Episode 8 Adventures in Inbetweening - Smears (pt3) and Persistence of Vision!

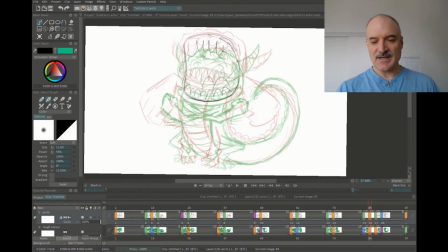(0:00)
All right, welcome to episode 8 of Adventures in Inbetweening. Today we're going to be talking about smears and multiple images. Thanks for checking it out, and please give it a thumbs up if you like it. So we should start by talking about persistence of vision.
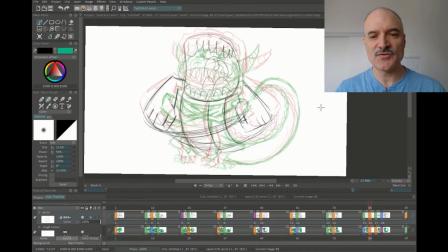(0:15)
You can see what I'm doing in my drawing here. I'm flipping between two drawings. I have some red lines and some green lines. The red lines are the previous image that I've drawn. The green lines are the next image that I've drawn, and I'm doing a drawing in between those two images. So the whole reason this works is persistence of vision.
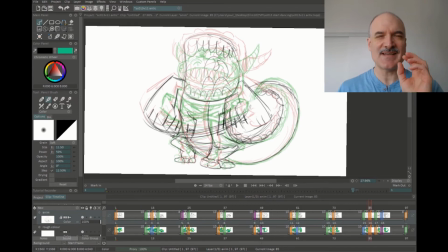(0:34)
And just to simplify that, the idea is that when we see something, that image remains in our brain for a short amount of time. And if we put images close enough together, like 24, 30 frames a second, then we see them as moving images, even though they're all still static images.
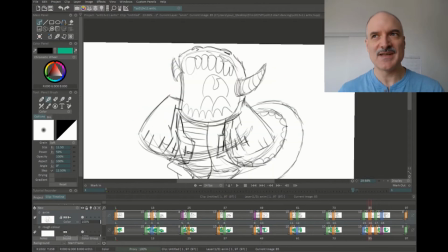(0:53)
So when we're filming with live action film, anytime you go to the movies, and you see a movie on the screen, it's playing at 24 frames a second, whatever it is. Sometimes you go see something in 48 or 60 frames a second, and it's creating a story for you.
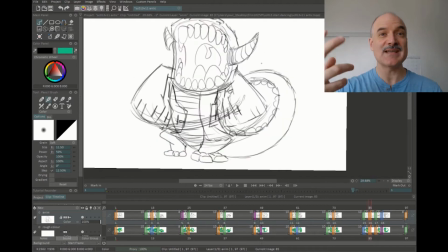(1:07)
It's creating a narrative. The images are moving quickly enough that you see it as real life, or you can feel it as real life, even if we know it isn't.
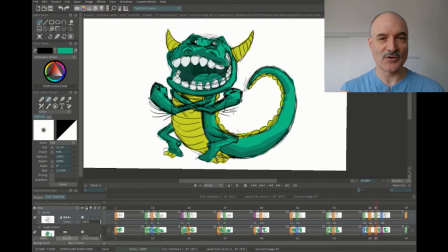(1:14)
So this is the same thing we do in animation, but we're creating it frame by frame. We're creating it very intentionally and saying, okay, here's this frame, here's this frame.
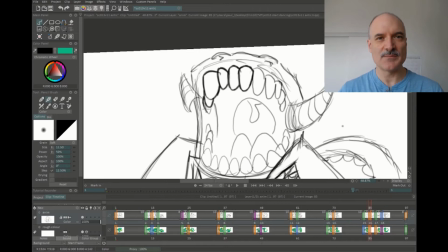(1:23)
I'm doing drawings, I'm doing 12 frames a second here for the most part. When I have a fast drawing, I'll do every 24th frame.
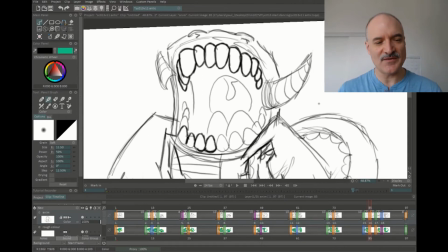(1:30)
But for the 12 frames a second, especially for 2D animation, is generally enough to activate the persistence of vision so that we see something moving.
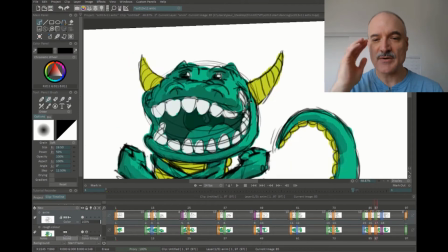(1:40)
You see I'm drawing character's mouth here, just to return to the drawing for a sec, drawing the horn, drawing the teeth.
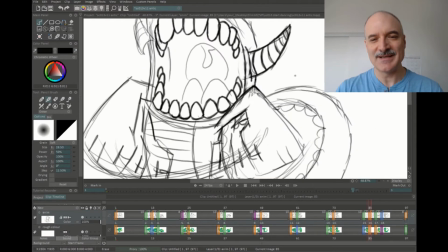(1:46)
I like drawing those teeth in perspective so you see them overlapping. Gives us some depth in the background there.
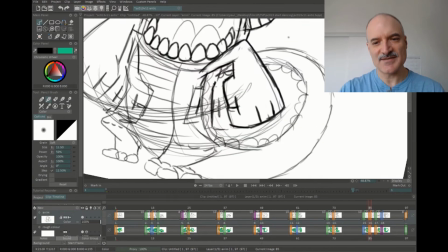(1:52)
So what I'm doing here is I'm drawing the hands. You can see I've got some multiple drawings of the hands here.
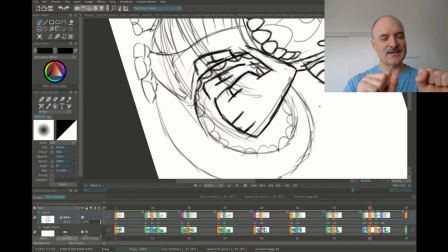(1:57)
So the idea is when something moves very quickly, we're going to draw that
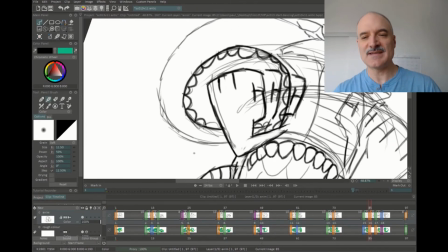(2:03)
part that's moving, the body part, in this case the hands, in multiple images.
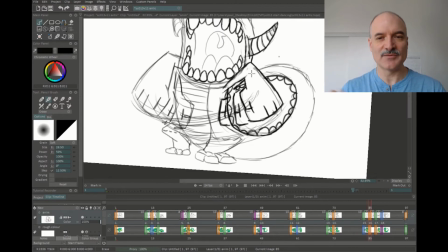(2:08)
And we approximate this in live action when we see it because there's motion blur.
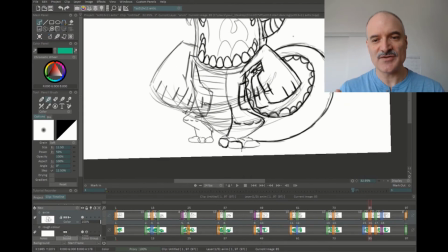(2:13)
But when it comes to 2D, like I say, 2D animation, 2D images, you can see I'm stretching out the toes there, stretching out the knees.
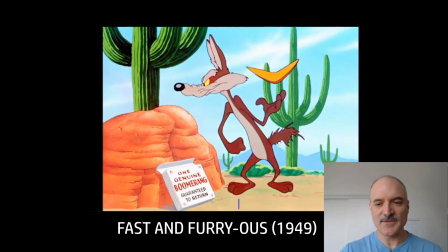(2:20)
Here's an example from Fast and Furry-ous from 1949, Warner Brothers cartoon. I showed this one in my last time-lapse breakdown because of the anticipation overshoot.
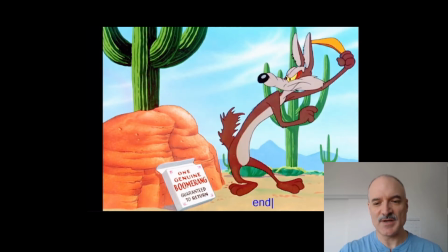(2:32)
In this case, we're just going to be focusing on the smear. So there's the start pose and the end pose.
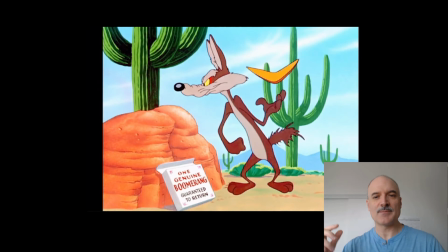(2:36)
You can see that we're starting forward, ending back. But how do we get there? There's 1,000 different ways we could get there.
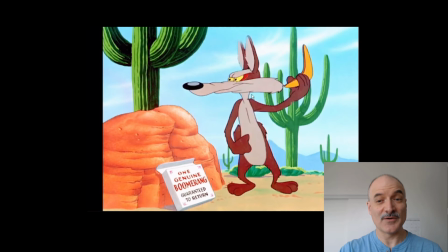(2:43)
In this case, they did it over 4 drawings. So the first drawing is stretched out. You can see the nose is left behind. Everything is stretching there. Second drawing is where we go nuts.
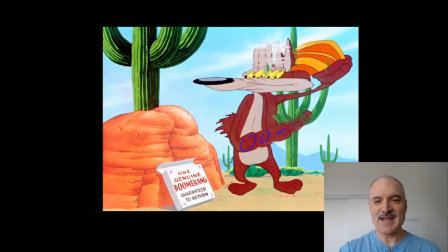(2:53)
Now we have 5, 6 hands here going in an arc going back. The nose still hasn't moved from where it was. Everything else is stretching out. We have multiple eyes, multiple ears. We have all these different color pops with the boomerang there. Then we go into this drawing.
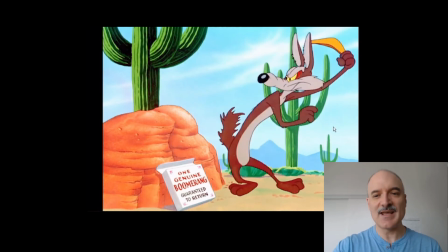(3:08)
We're not done yet. Then we go into the final drawing. So we basically have an ease where it starts to stretch, a really crazy smear drawing with lots of multiples, and then an easing in at the end there. Easing out, smear, easing in. And here you can see it playing at time. It's terrific.
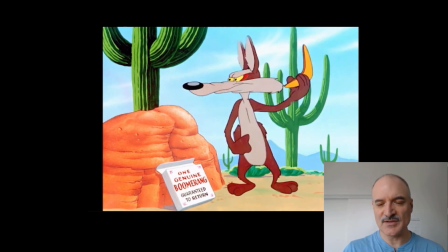(3:25)
Works really well. It's a great economy of drawings.
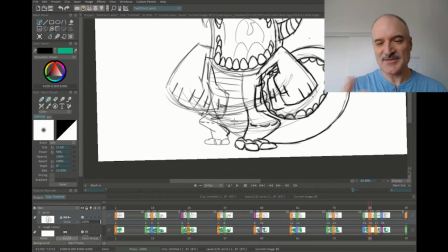(3:30)
It's fun. It's engaging. And so that's the principles that I'm using here in my drawing, returning back to what I've got.
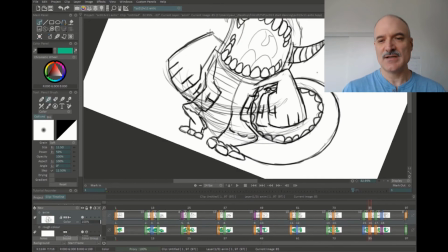(3:37)
So you can see that I'm drawing some multiples of the hands here. The hands are starting apart and coming forward like this.
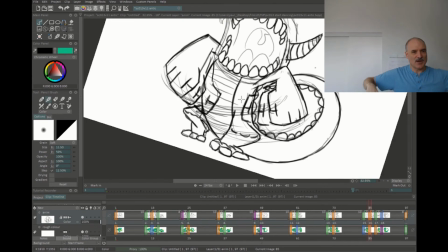(3:44)
So I'm starting out pretty far, and then I'm going to bring them in quickly.
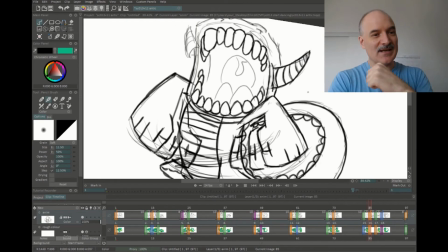(3:48)
So to do that, I could animate it, and I could even animate it on ones and do more drawings,
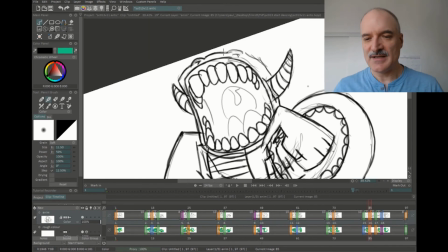(3:55)
but I'm just gonna zip it in there and have it so that those hands end up crossed,
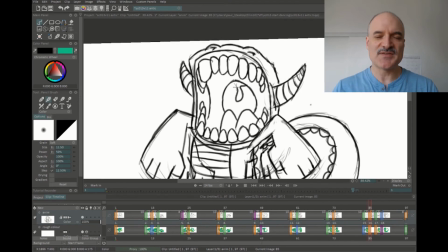(4:00)
and we have some example, some indication of what direction those hands are going.